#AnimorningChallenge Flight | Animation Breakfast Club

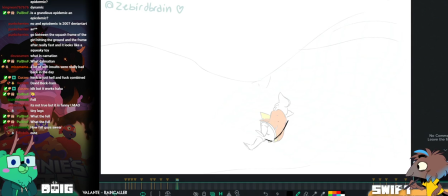(86:36)
The upper body kind of leads. That's why you should start animating where your character will end up and work backwards. Oh yeah? Yeah.
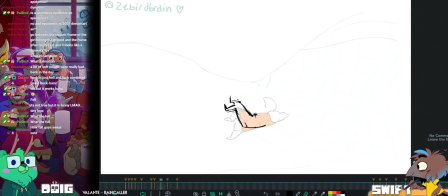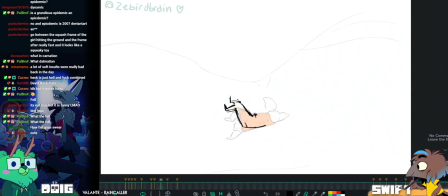(86:54)
See, let me put my actual note on here, which was drag the legs.
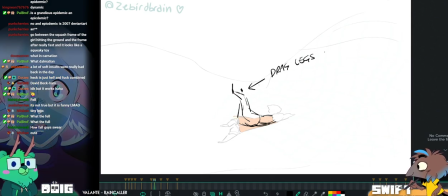(87:04)
to continue
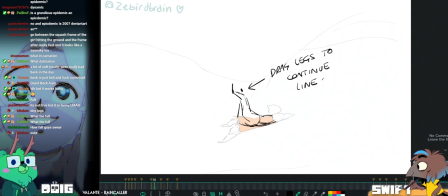(87:10)
line of motion. Because if you remember,
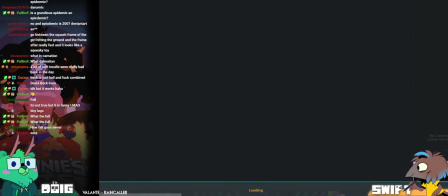(87:18)
what was the name? Rain Cyru.
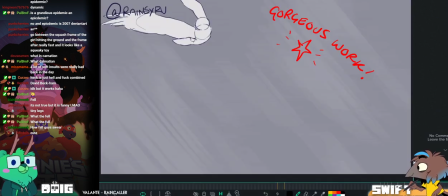(87:23)
If you remember Rain Cyru's
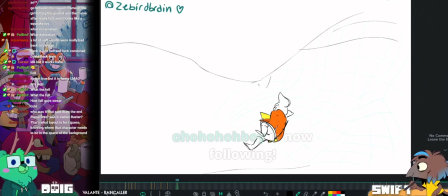(87:29)
challenge, with that very, very clear line of action running through everything,
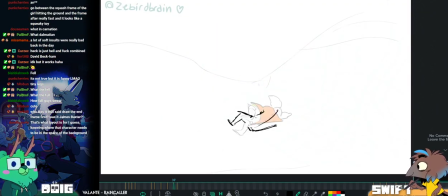(87:34)
and how that flowed from frame to frame, it's the same thing basically with this.
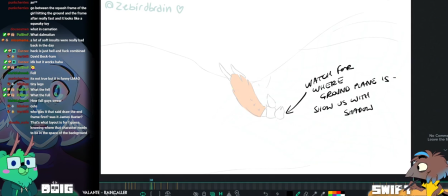(87:41)
I'm looking for the legs to drag so we can continue this motion
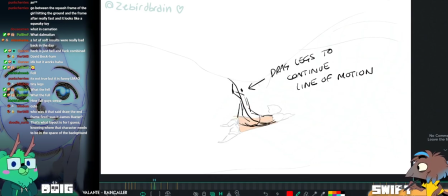(87:49)
down, essentially, like a whip. Gotcha.
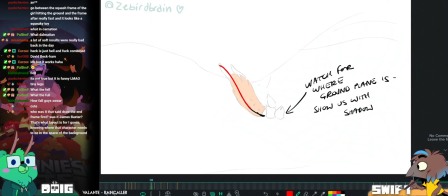(87:54)
A very good animator once said, everything is just a whip.
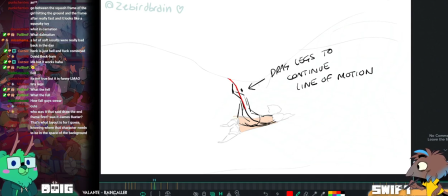(88:00)
Every movement is a whip motion. You learn the whip motion, learned everything.
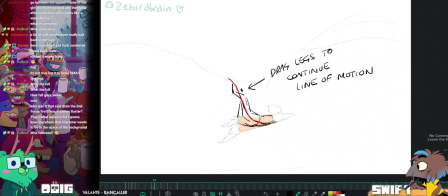(88:06)
You can stop learning. You're done. Which animator was that? I may have added that last bit on myself, and that may not be true.
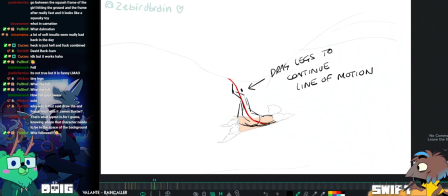(88:13)
But Richard Williams, I think it was, who said, everything is a whip motion.
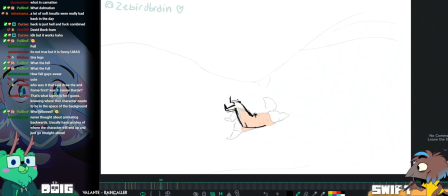(88:19)
Everything is a whip motion. So learn whip motions, essentially. Thank you for the follow.
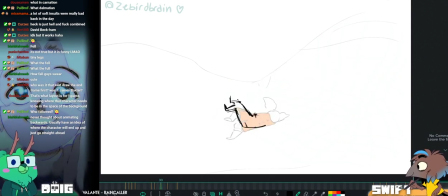(88:25)
Oh ho ho ho boy. Oh boy!
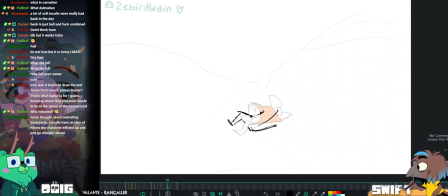(88:30)
And also Key GB3. Thank you. Welcome into the Animation Breakfast Club.
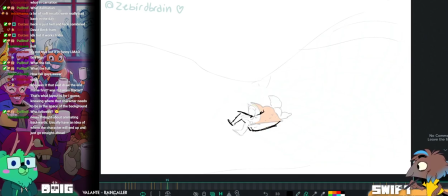(88:41)
Welcome. I am just trying to work this out. Work it out, work it out.
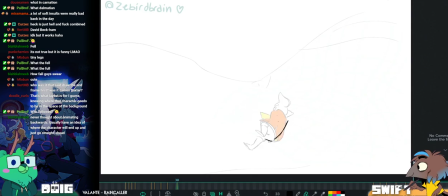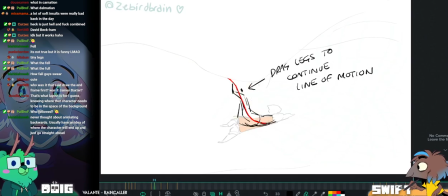(88:58)
Okay, so we have this roll happening.
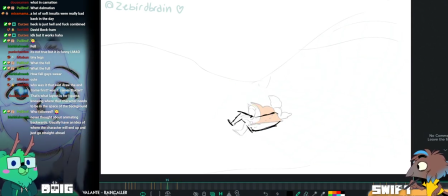(89:03)
And it's like they're rolling the lower body while the top part of the body stays pretty much where it is.
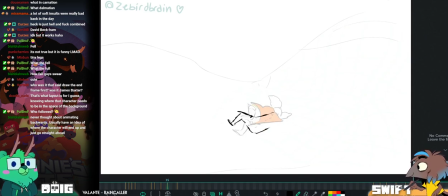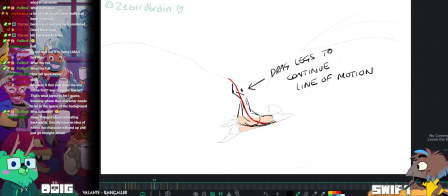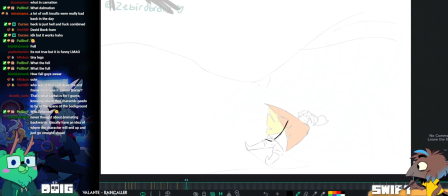(89:27)
So I've just started that roll a little bit earlier, basically, to ease into that motion a little bit more.